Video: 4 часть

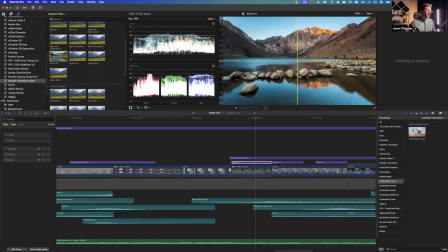This is vertical, so we just grab the zoom in, and if I mouse over this, you'll see it's just a real smooth
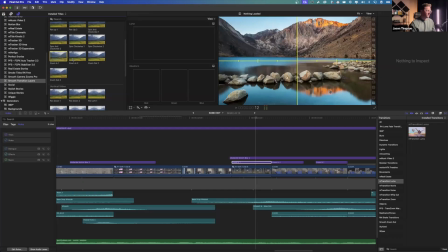zoom that helps sell the effect.
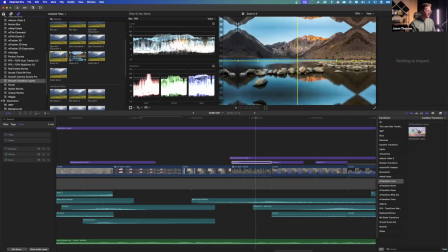And the part one and part two starts zoomed out and continues the zoom.
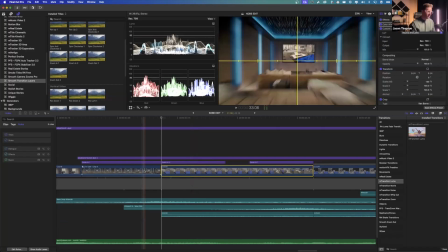So you'll see as these clips transition between each other here and here, we're zooming in,
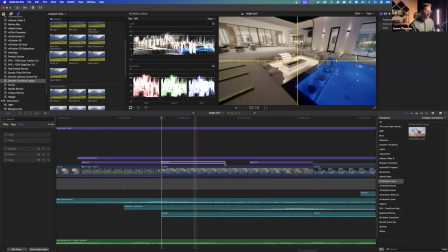and then we're zooming out right here, and it creates that seamless look. You can see there's mirrored edges on the top, bottom, left, right.
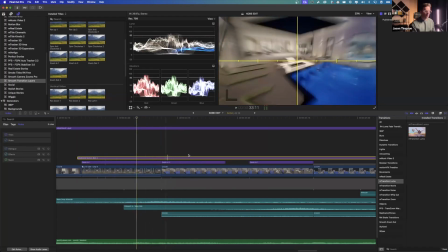But when you have your motion blur over that, it's happening so quick that your viewer most likely won't notice it.
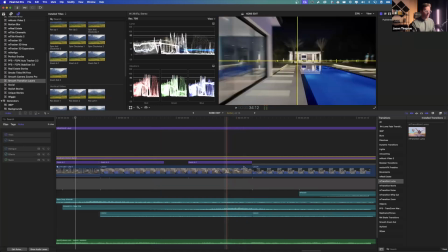Again, though, keeping a center focus to the best of my ability, trying to keep leading lines here,
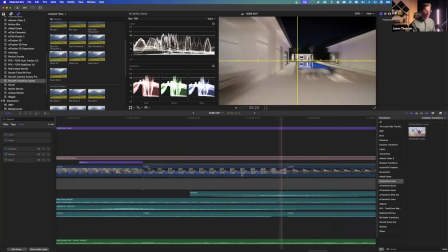centered with the pillar in the back. Right here, I picked a corner of the house for the day tonight.
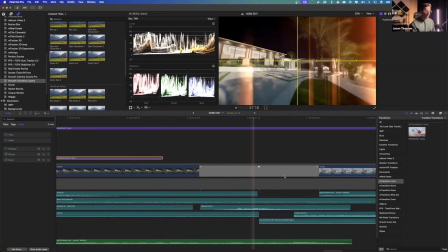And this one doesn't actually line up as good as I wish it would have, but that's just the nature of shooting houses quickly as one person.
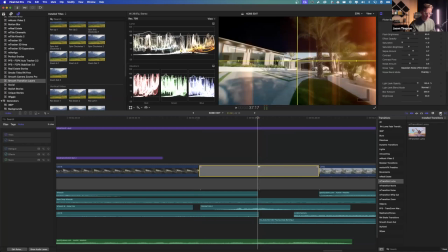the flicker transition here is flicker burnout. That's the transition I did there.
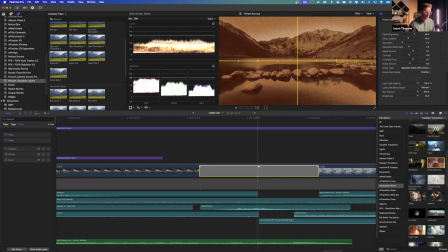So